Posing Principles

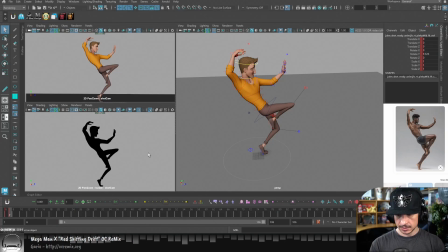So we've got the pose here in place. Already you can see that hand much more interesting to look at. I do want to get this thumb out a little bit as well. Not too far.
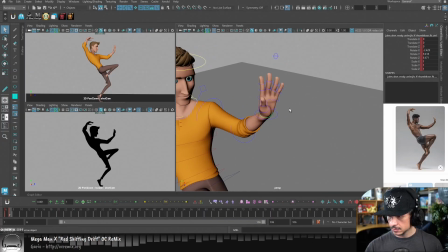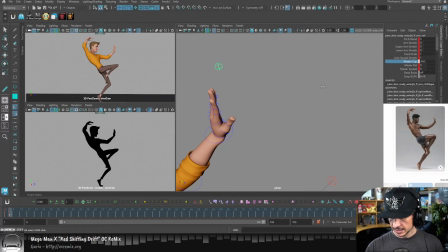Let's flatten out that hand just a little bit.
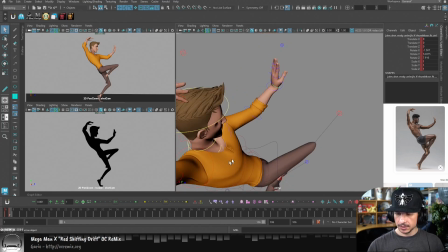something like that for now. Okay, cool. So what else can we do now?
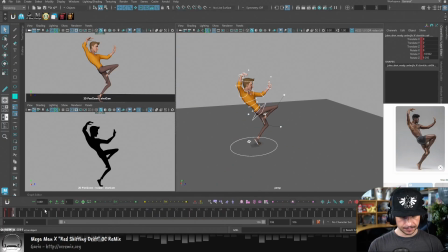Let's take this. We're going to make a new version. So how do we keep improving it at this point?
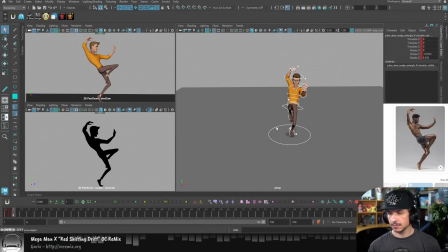Well, let's kind of go over those base elements.
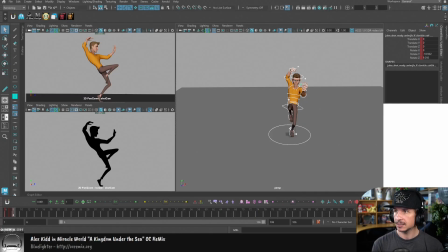And again, that posing checklist is going to be very important with this. So let me open it up here.
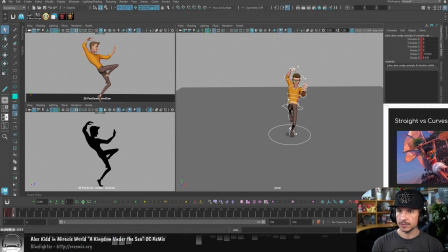And I'm going to move it to a different window. Which page am I looking for? There.
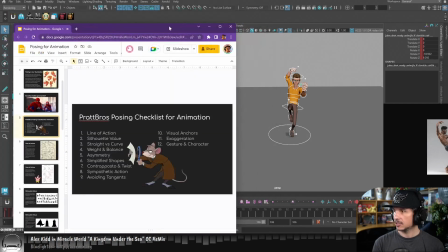Okay. So as I'm posing this now,
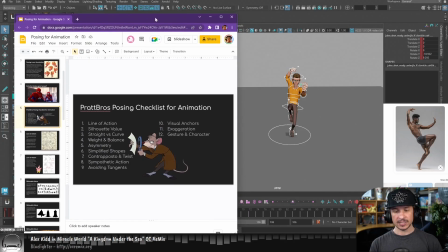what I want to do is I just want to go through this checklist and see how can I improve all of these different things.
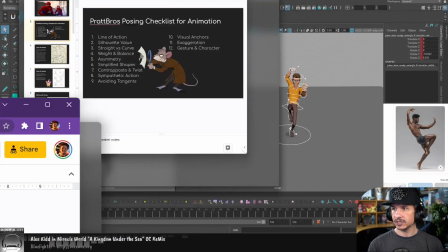So line of action. Let's go through that first. So line of action.
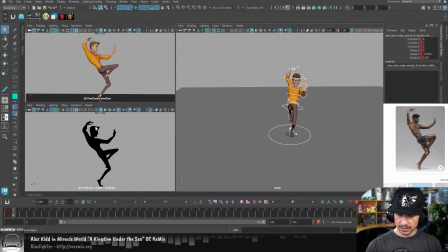I've got my line here. It's pretty good. We want that S curve to come through. And right now it's okay, but it feels kind of broken. It feels like I've got a straight line, straight line, straight line.
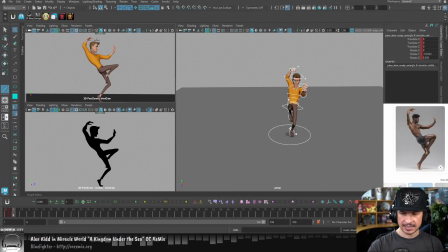Something like that, more than I'm getting that nice whoop right in there. So I definitely want to push that a lot more. So let's do that. Part of it is the neck.
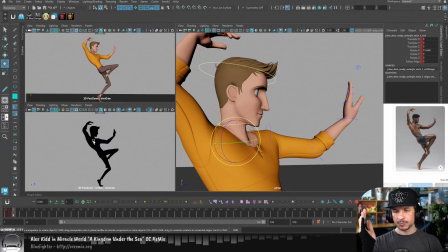The neck is just straight up and down and is breaking that flow of the pose. So I'm going to push that forward a little bit. And you'll notice that he has a very long neck.
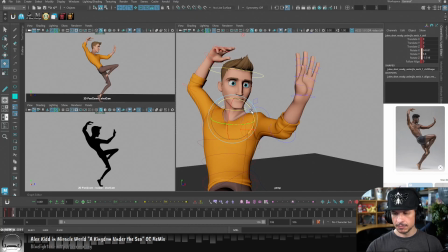You'll see this on many, many rigs.
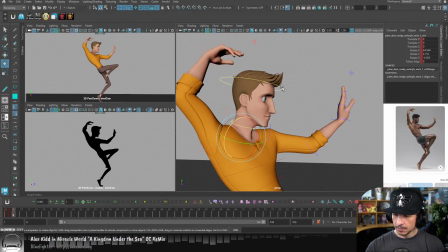And that's not necessarily a bad thing, but depending on the camera angle, it can feel a little odd. So if I need to, I can just nudge his head down slightly or cheat his clavicles up a little bit more.
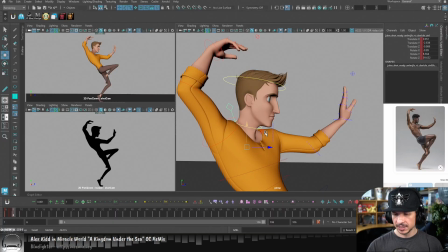So for example, take this clavicle and I'm actually going to translate it up a little bit to help give a little bit more of that muscle
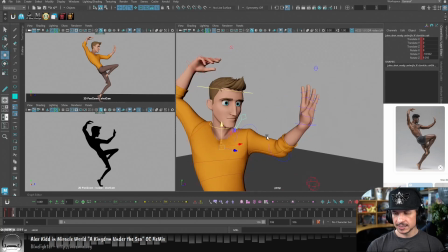connection in there. Normally I try to avoid translating clavicles, mostly because that's not how our body moves. But if we want to exaggerate, like really get that head down into the shoulders there, it's okay to translate it. As long as we're being conscious of why we're doing it and we're not just moving things for the sake of moving it.
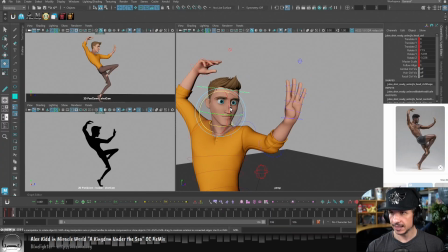Okay. So we've got that there. I think I can add a little bit more tilt to the head. Like so.
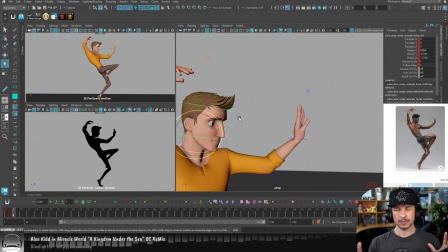Now, this is going to be a little of a tangent, but something that also helps. It's not going to really help the entire pose, but it helps us visualizing the pose. Is if you're dealing with a character with facial controls, just do a very simple facial pose on the character.
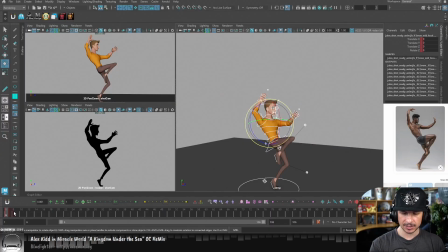If you don't do that, especially when the characters have like this default just
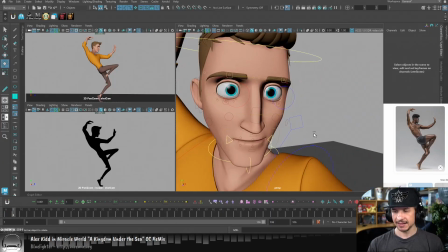blank expression, it can feel very dead.
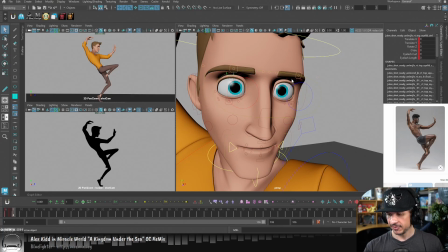So just giving a very, very simple expression. So in this case, I'm just going to kind of close the eyes a little bit, have him feel a little bit more relaxed.
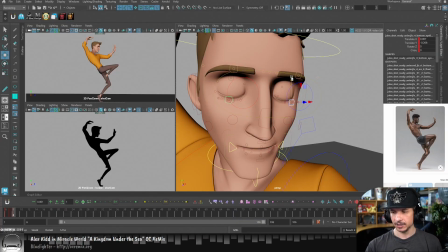Already, we get rid of that just dead eye look. I could take the brows. Let's bring them down a little bit, have him kind of feel like he's focused in a little bit more, like he's concentrating.